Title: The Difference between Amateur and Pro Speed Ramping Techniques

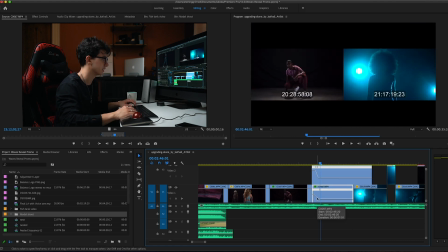4:09 Now you can see on this bottom one right here, we have a nice curve that is gonna let us basically let the ramp be a lot smoother than this top one right here.
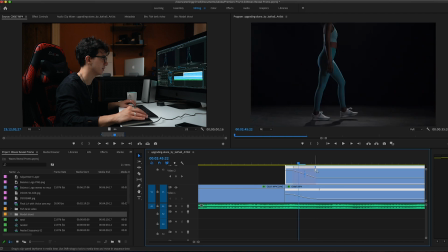4:18 So what we can do is we can actually drag this out a little bit, get even, grab this bar, and do that. And what that's gonna do, it's gonna give it more of a swing. Instead of a decline from I'm going fast to I'm going slow, it's gonna let it like kind of whip into it, which is really nice.
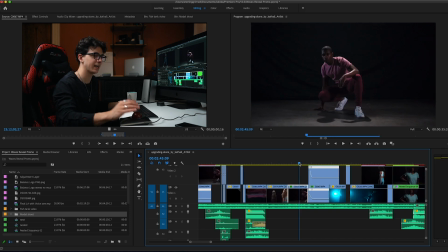4:35 And if you can hear by the sound effect, that it kind of has that whoosh, like this like whipping sound. Let's listen to it really quick. To me, that tells me what type of ramp to do.
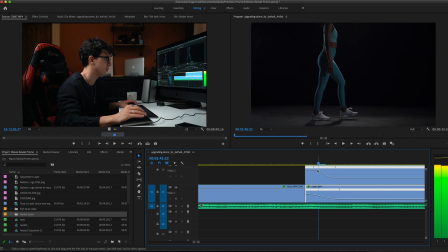4:48 Now typically also I would say you want your ramps to end on the beat, not to start on the beat. This one doesn't bother me for some reason. Certain ramps will definitely bother you if they don't end on the beat. this one doesn't seem to bother me.
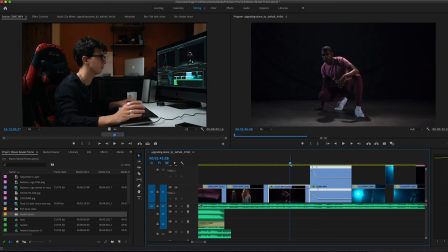5:01 But now we have a speed ramp clip, so we can go from here. Okay, now I can tell it's too long because the sound of the whip is ending and my ramp is still happening.
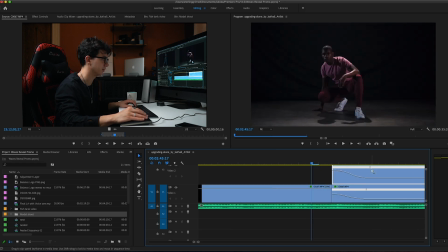5:10 So I'm actually going to shorten this down a little bit, pull this back, and I would probably even do a shorter here.
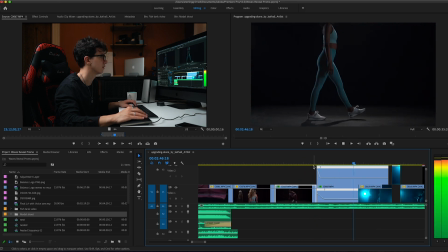5:15 Let's see what this looks like. It's closer, not quite perfect.
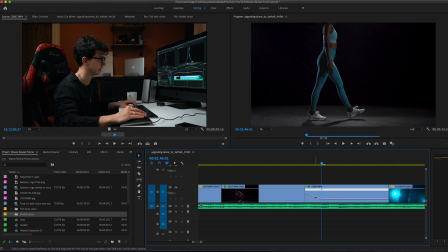5:21 I think the reason that the original clip worked well for that is because by the time it got to here, like right about here in the ramp, it's already moving pretty slow.
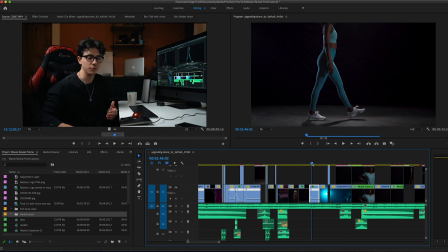5:32 Yeah, so speed ramps are something that I first learned about when I started doing filmmaking, and I didn't realize how detailed they are and how important it was to get them right.
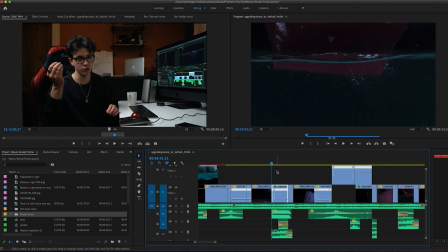5:41 And you have to be able to decide what the goal is. You have to decide what the goal is with the speed ramp.
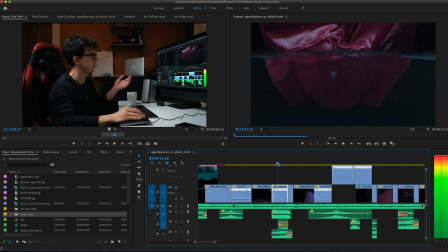5:47 For a drop like this, we had to put these pants in the water, but they're not really splashing. You can tell that, like if we were watching this, they're kind of just being dipped, right?
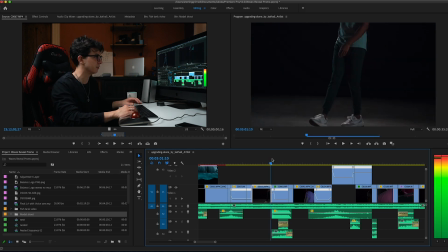6:00 We're not getting any splash effects. But at the same time, with the music, listen to this music hit. It sounds like a splash.
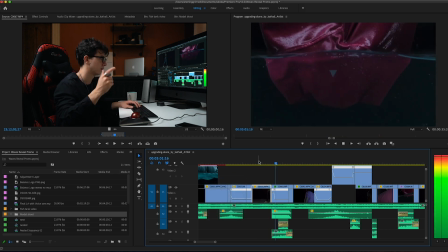6:06 Let's see if we can turn this back up. Listen right here. It's got a splash vibe, which is a beat that I added in. So what I need to do to communicate the splash is I just need to speed up the part where the pants hit the water so it looks like an impact.
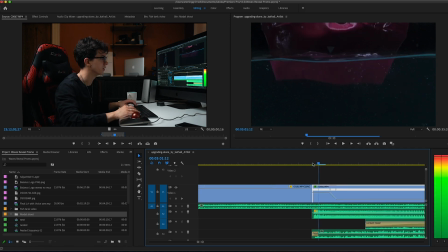6:20 So what I did, if you can see in the speed ramp right here, 1, 2, 3, 4, 4, 1, 2, 3, 4. Again, my magic number for speed ramps are going very, very fast, and then it's stopping, and when you're watching it, it looks like the clothing is slapping into the water, even though it's really,
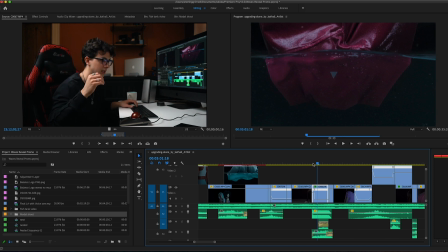6:38 really not. So that's what I mean by paying attention to the different types of beats, the music, and listening to what the music's telling you to do with the speed ramp and make it match. And now when we watch it with the speed ramp, it looks like it, but it doesn't. It really was just being set in the water. Guys, this is my first time, I'm just gonna be honest, this is my first time doing these tutorial videos. I think I'm gonna be doing this more because you can probably tell I'm talking fast. I love talking about this stuff, but I'm still learning how to structure these videos to communicate best to you guys. So feedback on that would be nice. If you guys need ordered lists, if these are helpful, please let me know. If they're not, tell me how I can improve. And I have so much that I would like to show you guys, to teach you guys little details. So I realize this may not be the most cohesive tutorial, but I'm doing my best. So let's find some other speed ramps. They are, in video editing, guys, it's going to be all about details. If you guys are just getting started and just learning in Premiere or just learning in general, my tip to you, big advice, learn one thing at a time. Go and find out a tiny little detail like speed ramps, different types, and start implementing them into your videos. If you were to just learn 2 to 3 tricks a week in videography, over the course of a year, you have a huge tool belt, and the tool belt is the key for creativity. You can't be creative in Premiere when you don't know what anything does. When you can look at Premiere and see a giant workspace of tools and types and layers and stuff that you can do, then your brain begins to be able to make your own connections. Some of you talk about how you can't develop your own style, you don't know how to get your own style. Your tool belt is too small. You have a unique brain, and that in and of itself means that you have your own special kind of creativity.